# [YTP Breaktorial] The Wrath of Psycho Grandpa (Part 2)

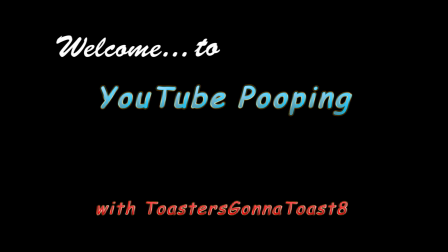Welcome to YouTube Pooh-Pring with Toaster's Gonna Toast- Hey everybody, this is TGTA here.
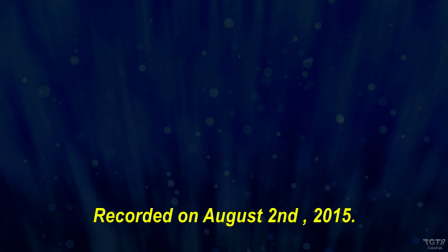Welcome to part 2 of the YTP Breakdown slash tutorial of the Wrath of Psycho Grandpa.
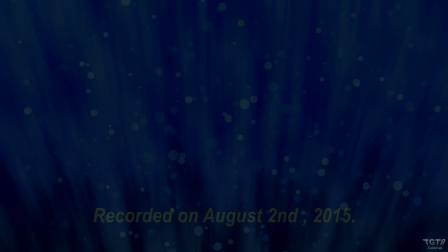I think I like the name YTP Breaktorial, so I think I'm gonna stick with that, but anyways, this part is gonna go over some of the more advanced edits of the Wrath of Psycho Grandpa.
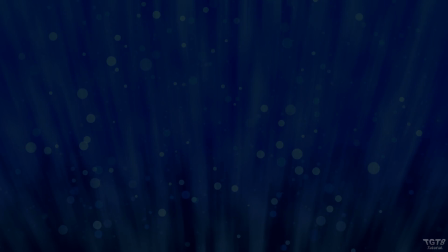Now, there are quite a bit of advanced edits in this video, but I'm not going to go over every advanced one because there are some that I use separate tutorials for those, so I think that instead of me describing what you did with that, I think I will just link you to those tutorials for some of the edits, but anyways, I'm going to try not to keep you for too long.
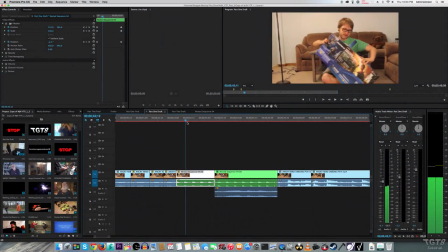Let's just jump into this. Now this set really isn't all that advanced, but I just thought I'd go over this real quick.
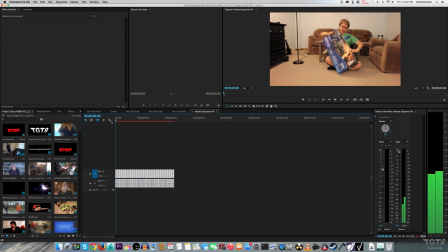As you notice down here, I repeated several video clips over and over and over again. In order to get all of them to progressively zoom into Jesse's face, I had to merge all of them into a nesting layer.
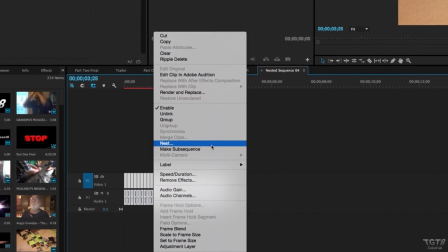If you don't know what nesting is, then refer to part 1 of my breakdown of this YTP.
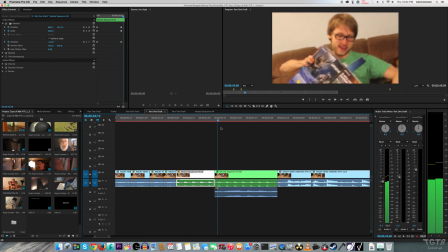Anyways, from just one layer, I was able to edit them all to progressively zoom into Jesse's face.
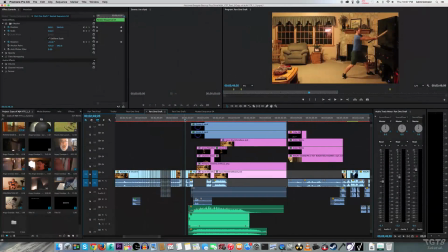Now probably quite a bit of you are going to be wondering how I did this effect, so instead of going over this in minute detail, because if I did, this would be a long ass video, instead I'm going to link you to a separate tutorial for that. But I will just say that I used After Effects in order to create it,
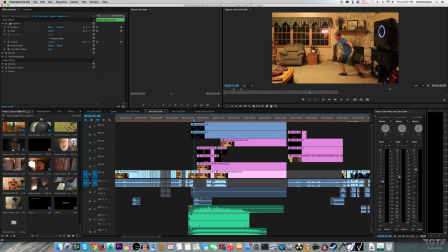so if you want to learn how to make that effect in After Effects, then go check out the separate tutorial. I will make an annotation on screen for that or I will link it down in the description or I'll do both.
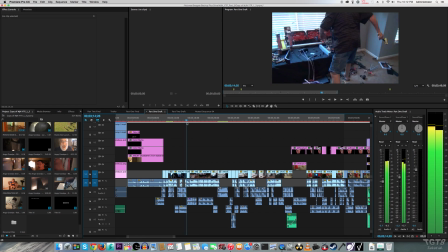Okay, these several edits are gonna be a bit to take in, but I will say that most of these video parts have been sped up greatly.
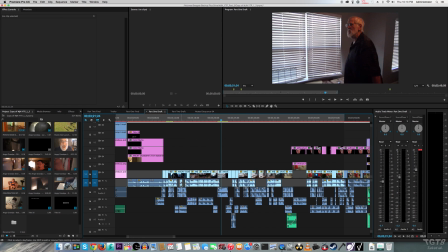I didn't want to just keep the video clips at normal speed because I didn't feel that it would
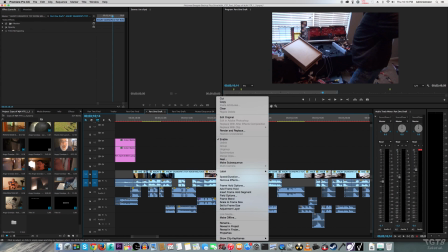have that rage feel or just the feel of a real YTP.
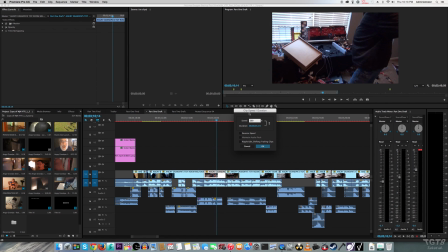Now along with speeding up the video tracks before I did that I separated the audio tracks from it because
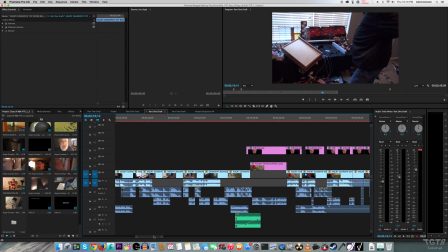I didn't want the audio to be sped up along with the video clip because it would sound kind of like shit.
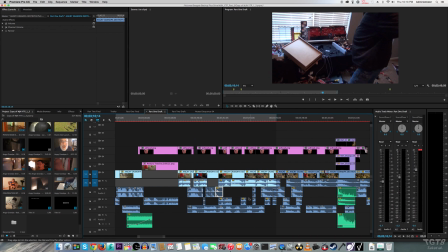So I just separated the audio track from the video track before I sped up the video tracks and from there I just mixed and matched the audio with the new sped up video layers.
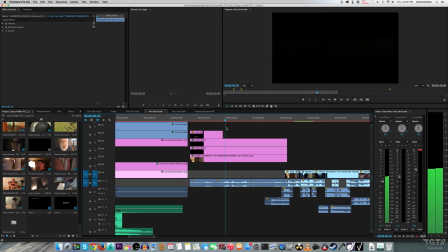Now to make Jesse's eyes look like they were blinking it wasn't really all that difficult at all.
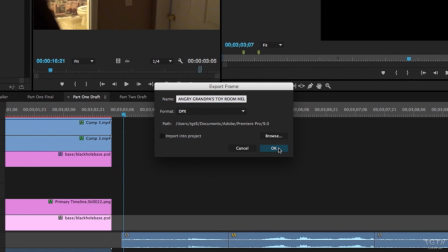First I took a still of the Toy Smashing video from Angry Grandpa's channel.
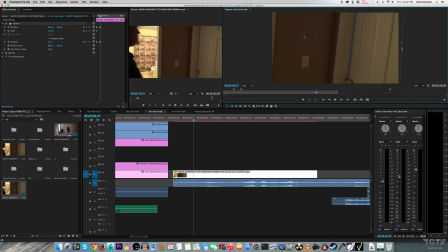Then I animated it to make it look like it was from the point of view of a person who was kind of moving their head.
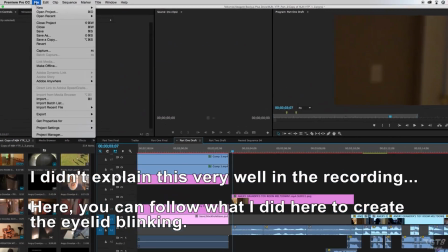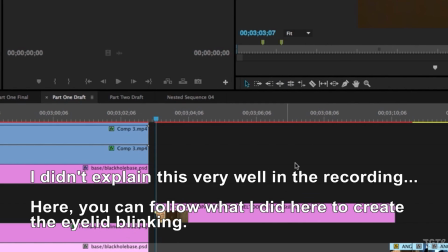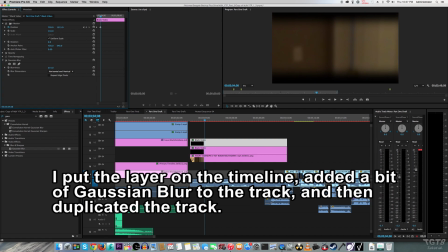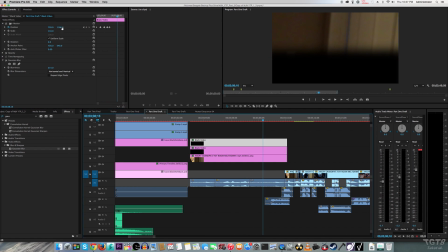Then I just used keyframes to animate them to make it look like they were blinking. To give the effect a bit more of an authentic feel, I applied Gaussian Blur to the video track below it and then I animated it in sync with the eyelid blinking.
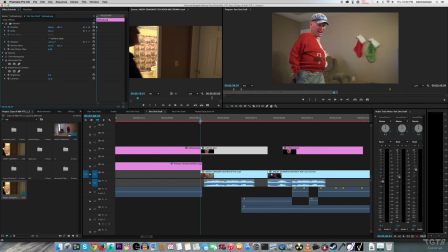To make Mr. Ridgeway's head move in sync with Angry Grandpa, it was kind of a tedious process. But again, it's basically just animating to scale and position.
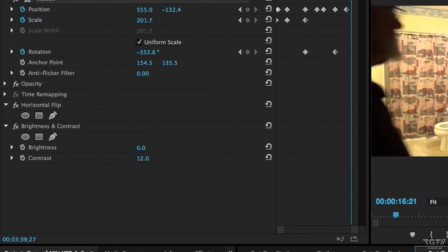Remember, if you're using Premiere, if you want to animate keyframes, always remember to click that stopwatch before you do.
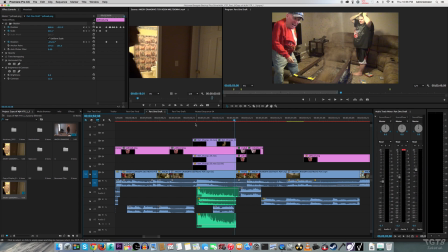This effect right here was made to look like the PS4 was being smashed through the entire floor.
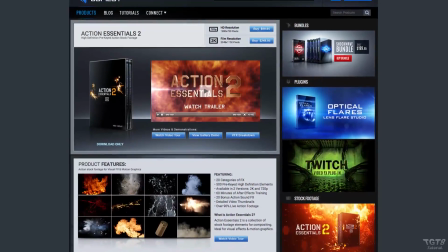I mainly have Action Essentials 2 to thank for being able to do this.
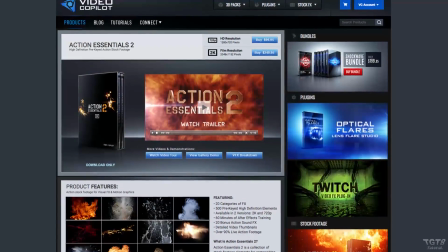If you don't know, Action Essentials 2 is basically stock effects that you can buy off of
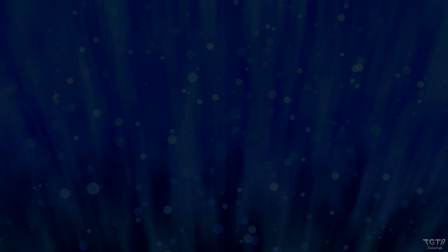Video Copilot's website and this pack offers a lot of great stock effects that you can use for your own videos.
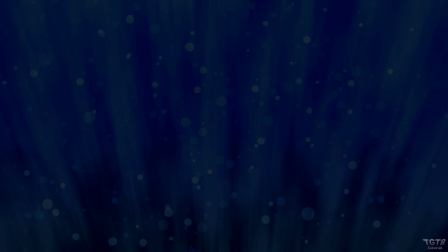However if you're just gonna be making regular YTP videos then I don't recommend buying Action Essentials
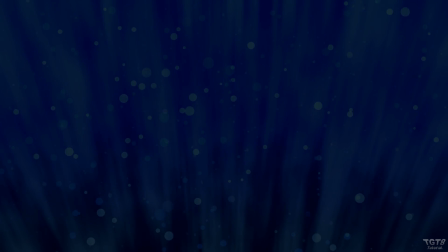2 because if you're just gonna be a YTP-er then just search up some free green screen effects on YouTube.
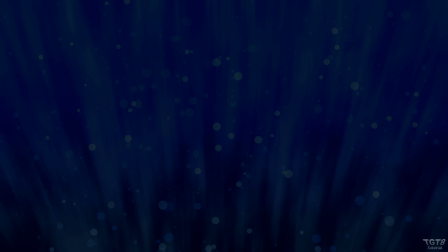There's plenty of them on this website.
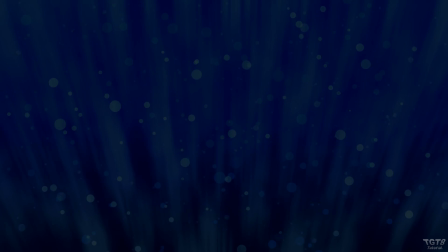Just be sure to give proper credit to those people whose effects you use because most people will ask you to credit them in some way, so just make sure you do that.
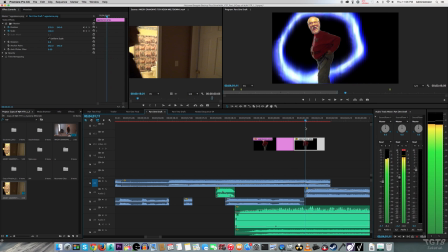Now I said I wouldn't go over the black hole tutorial, but just for AGP and Jesse flying into the black hole, it's just a scaling effect.
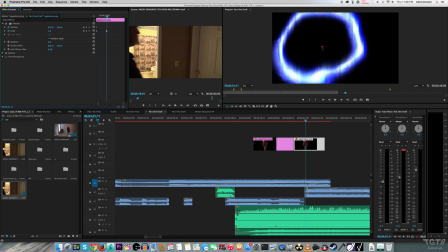I zoomed Inger Grandpa out to make it look like he was flying into the black hole,
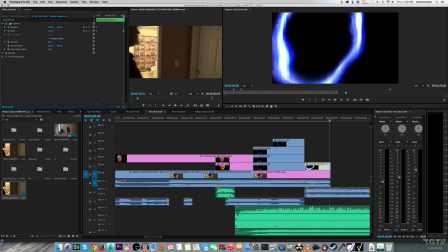and then as far as the black hole layer behind it, I zoomed in so it looked like Jesse was flying into it.
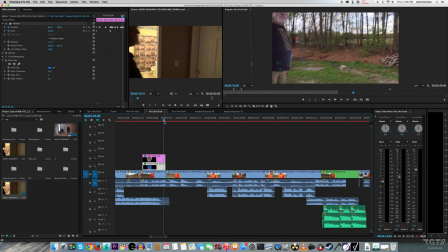For AGP standing right here, again, just the animating position. Same with right here.
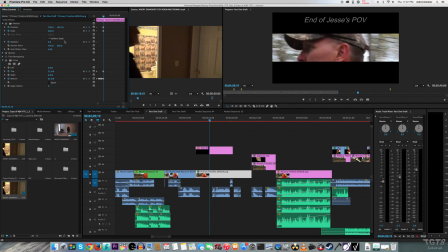With the black bars zooming in on Mr. Ridgeway and Grandpa's face, again it's just the animating position.
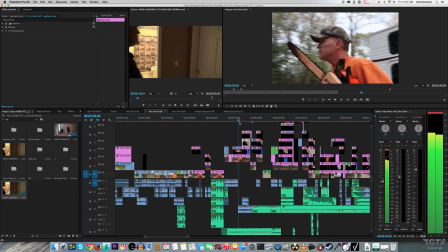Oh shit, we finally come to this part. Okay, where am I even gonna start with this?
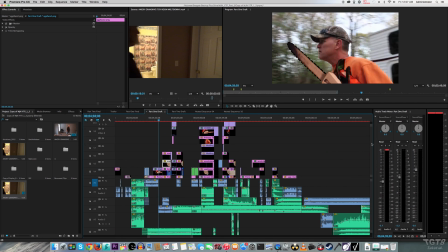Okay, I might as well start off in the beginning.
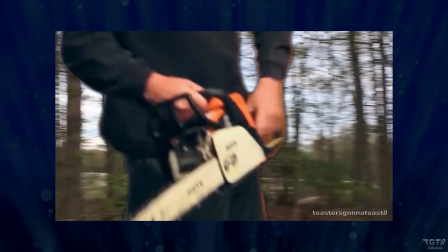Here where Mr. Ridgeway winds up the chainsaw, it's from the Xbox One Destruction video.
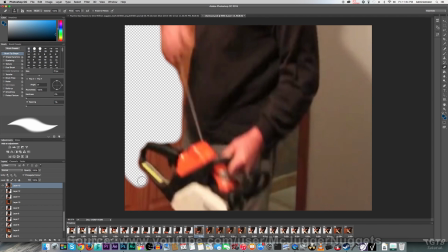So, basically what I did here was I just took out the background in the video,
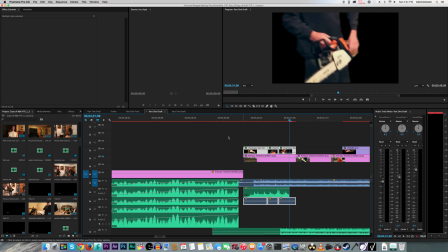and I overlaid it on top of a still in the Psycho Dad Reacts to One Million Juggies video.
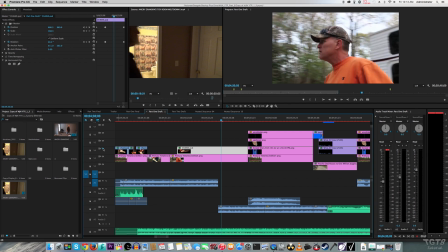And then for these two scenes right here, they're basically just cutouts of each other's faces,
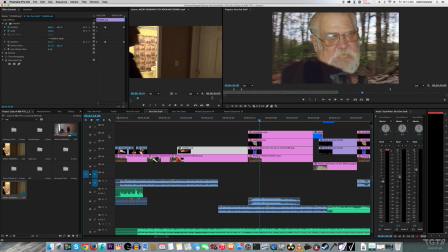and again, it's just adjusting position. To animate set...
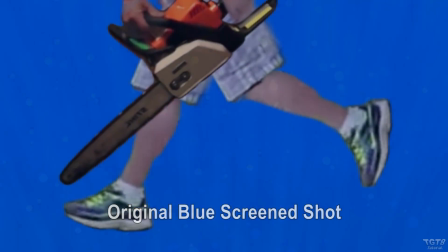Mr. Ridgeway, I used Photoshop.
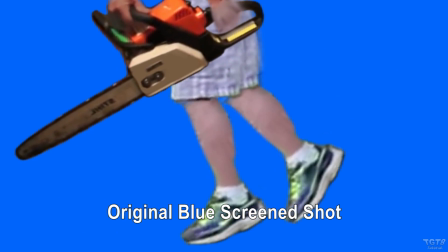It was hell to animate that, because it would screw up a ton of times, and it took a lot of editing to make it animate just correctly.
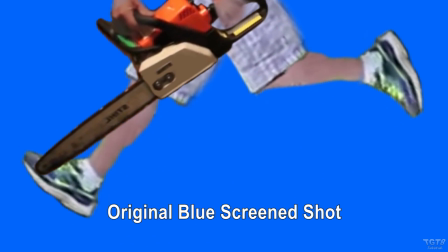I actually planned for the fight scene to drag out longer,
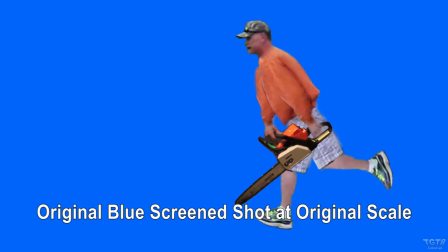and have it be a full zoomed out shot of them just running towards each other, and just meeting right in the middle. But I decided against that, because when I animated, said Mr. Ridgeway,
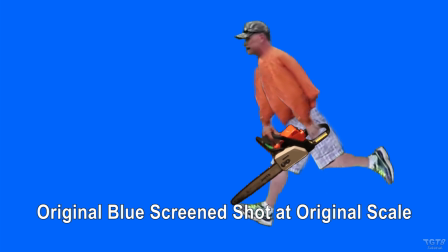the movement on his upper body area looked a bit awkward, so I just did what I did with this video, and just settled with that.
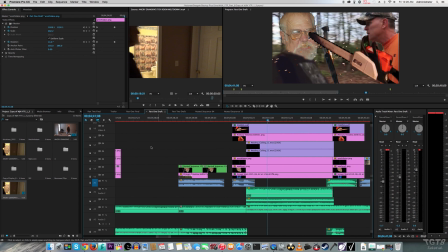When Mr. Ridgeway and AGP clash in the middle, I just use Action Essentials 2 again to make sparks fly all over the place.
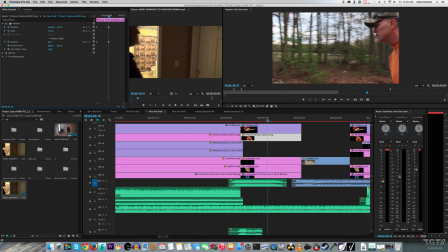Then to make AGP and Mr. Ridgeway fly away from each other, I just animated position again.
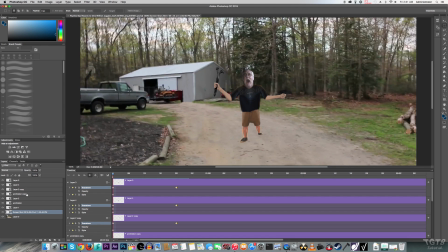I animated AGP here in Photoshop using several separated layers.
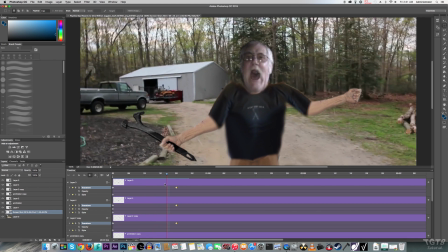That way the motion would look more natural instead of just a still image of AGP just going towards the camera.
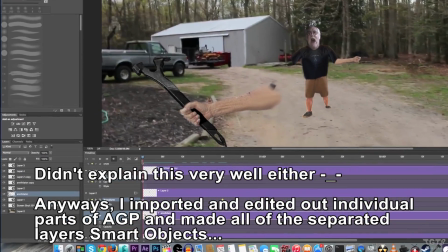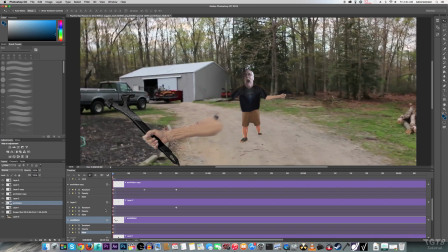so from there I would just place the keyframes in one position for the beginning and then I would go to an end frame
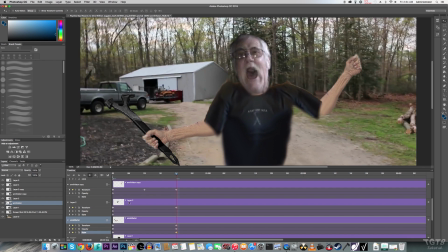that I desired and then from there I would just animate these into different positions then
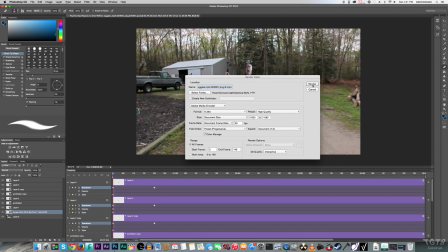I export the final product from Photoshop as a video and then I import it into Premiere and then adjusted the scale and position
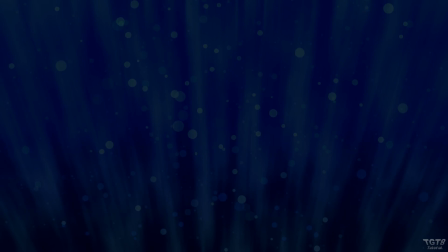as needed again a lot of the stuff here has to do with just adjusting position and animating it.
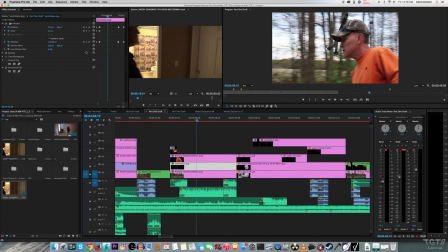However, I did adjust the speed of which the hammer was twirling right beside Mr. Ridgway to make it look like time was slowing down as it would just go by him.
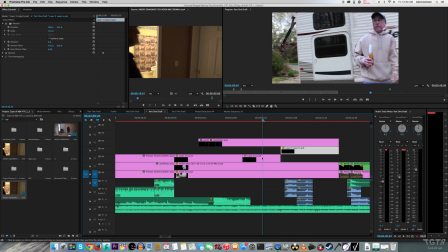For the Uncle Larry part, I just animated the hammer to make it look like it was going into the RV, and for Uncle Larry, I just edited some of his facial expressions, and then I just overlaid Uncle Larry on top of the video layer where the RV is.
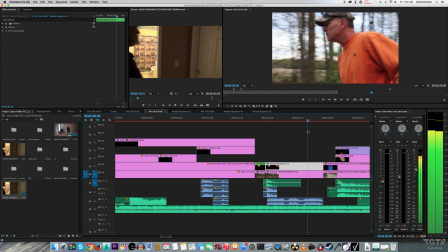For this part with Mr. Ridgway headbutting AGP, again, it has to do with animating position, but I kind of put a bit of a spin on it.
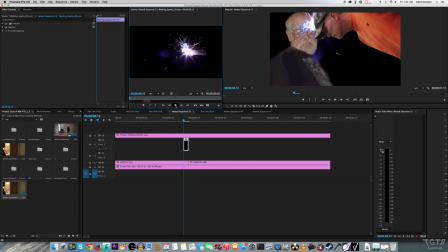I used one of Action Essentials 2 spark effects to make the headbutt look more painful.
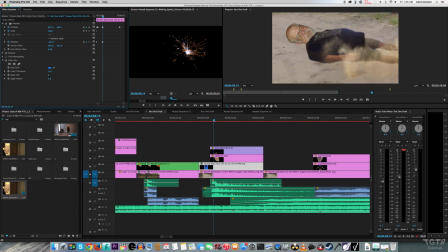For AGP falling onto the ground, again, I animated position. Plus, I also put some dust effects on top of AGP when he hit the ground, too.
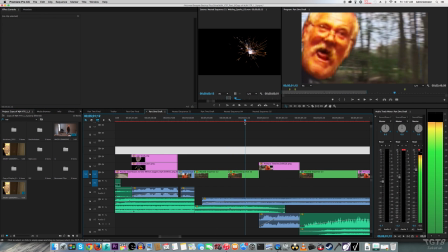For AGP screaming right here, I think you know what I used here.
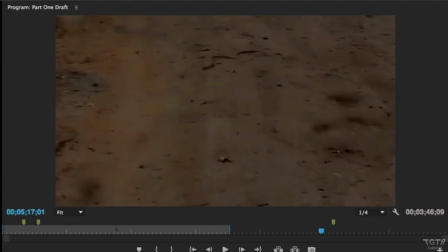I made the background a bit darker here to make it look like AGP kind of destroyed the surroundings.